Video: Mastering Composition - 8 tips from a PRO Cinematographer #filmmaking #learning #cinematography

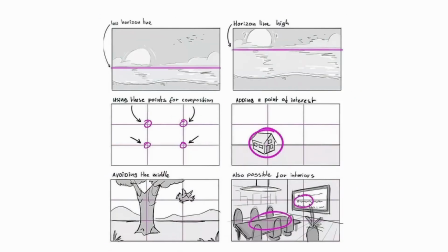(4:04)
These lines can be found in everyday objects like hallways, tables.
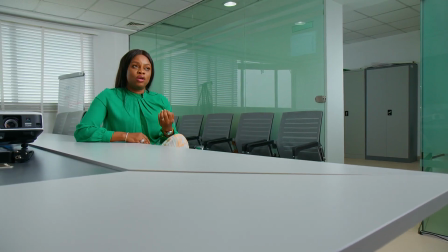(4:11)
Take a look at this frame. I use both the horizontal and vertical lines to take the viewer's eyes towards the speaker.
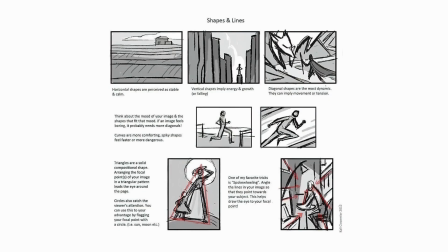(4:19)
You see, the human eyes always look for what is familiar.
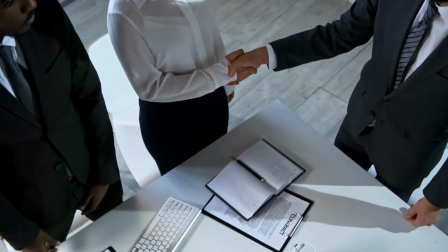(4:22)
But trust me, when your composition is bad, a mechanic will tell you,
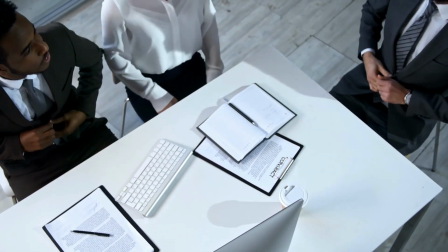(4:28)
I just don't know what's wrong with the video, but something's definitely wrong. Number 4, depth. Depth is an important element to consider when shooting.
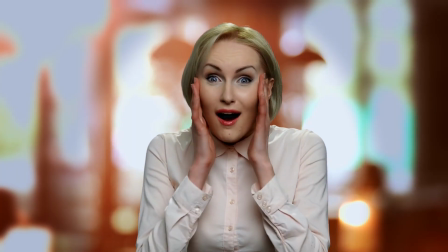(4:40)
Blurring the background with a lower aperture will be one way to achieve this and remove any distractions for your viewer.
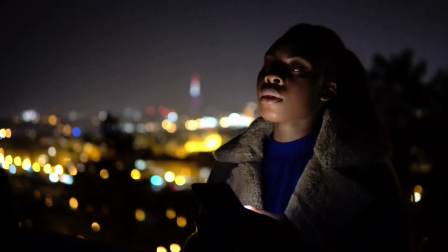(4:49)
Another simple way is making sure that your subject is far away from the background.
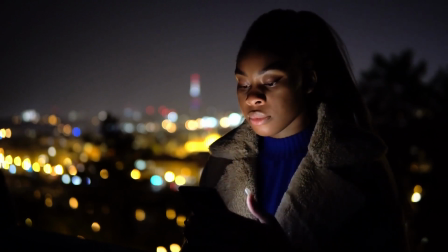(4:54)
Doing so will create more depth and a more cinematic look. I have seen many filmmakers film interviews up against the wall, giving your image absolutely no depth, making it very flat. And it doesn't look cinematic at all.
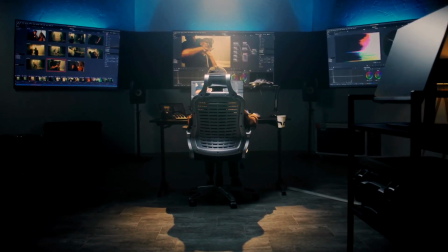(5:10)
Professionals use grading to create separation between the subjects and the background.
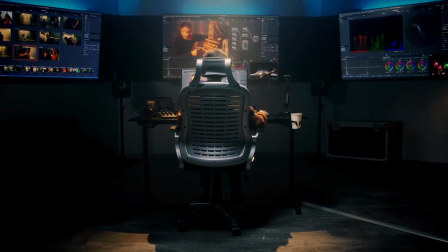(5:16)
And that's why the orange and teal look is famous in the film world. Headroom, or leading room, is a filmmaking phrase which is used to provide some space
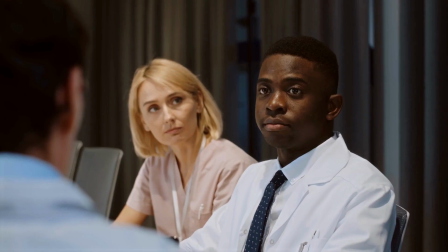(5:31)
from the top of the frame to the top of your subject's head.
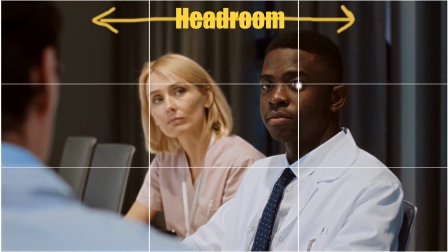(5:36)
It is usually desirable to have their eyes roughly 2/3 from the top of the frame and not right at the top. If there are too many empty spaces above their heads, this can lead to a wrong composition.
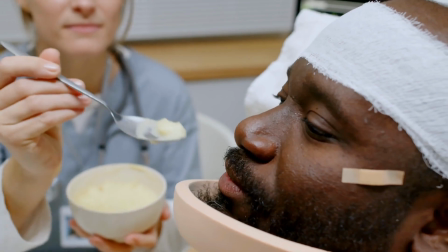(5:52)
Although this isn't a hard rule and a fast rule, you must consider all shots on an individual basis,
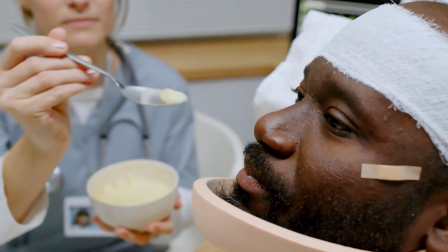(6:00)
depending on your messaging and shot type for the film.
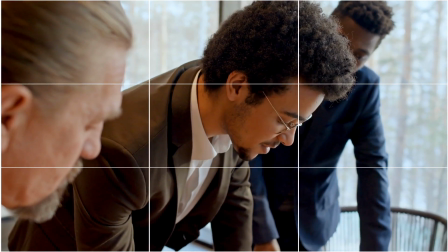(6:04)
A good rule to follow will be keeping their eyes on the top line in accordance with the rule of third. You see, it's back again. Leading room, on the other hand, or looking room,
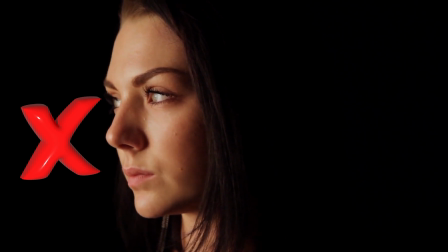(6:16)
you should leave 2/3 of the frame unfilled in front of your subject so they have some space to look into.
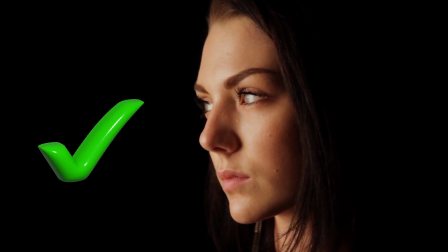(6:23)
The basic principle is to give more room in front of the subject than behind them. Number 6, having a dominant subject is essential. To ensure your audience knows exactly where their eyes need to go,
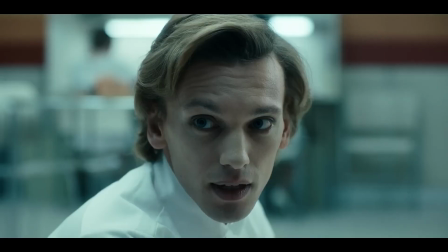(6:42)
fill the frame as much as possible with non-distracting elements.
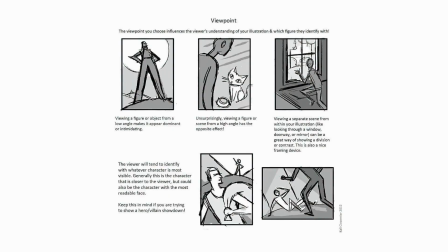(6:47)
Having a dominant subject doesn't rule out wide-angle shots. It just means giving the audience a clear direction on where to focus.
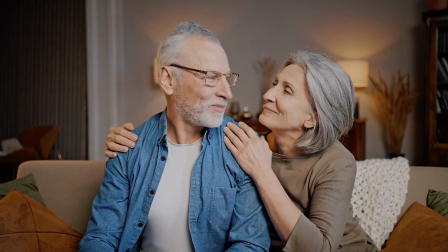(6:59)
The frame should be filled and any empty, unnecessary space removed, unless it's intentional for artistic reasons.
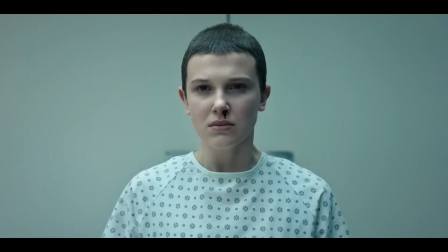(7:07)
If filling the frame is required,
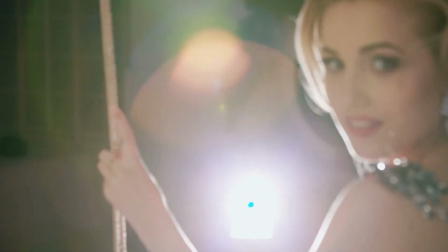(7:09)
avoid visuals which will be either too bright or distracting, having motion, as this can confuse viewers.
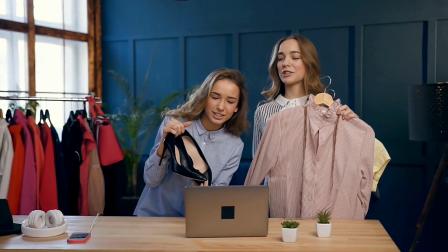(7:18)
All these components together will create an image that clearly conveys the idea you're trying to communicate. Number 7 is my best step, and it is to break all the rules. Each of these rules communicates something. So to break the rules will also communicate something else.
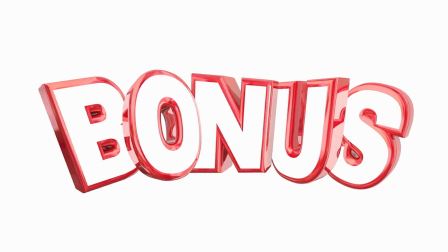(7:41)
I have a bonus step, like I promised you earlier, and that is be a team player. Whether it is the owner of a location or an interviewee, whether we like it or not, they are part of our team.
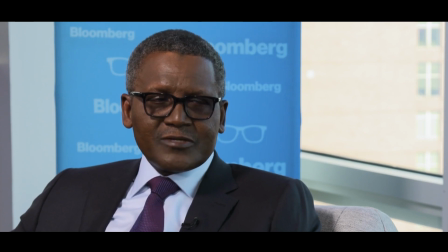(7:56)
I have interviewed billionaires and highly placed people, and I have had to move things around in their offices 90% of the time.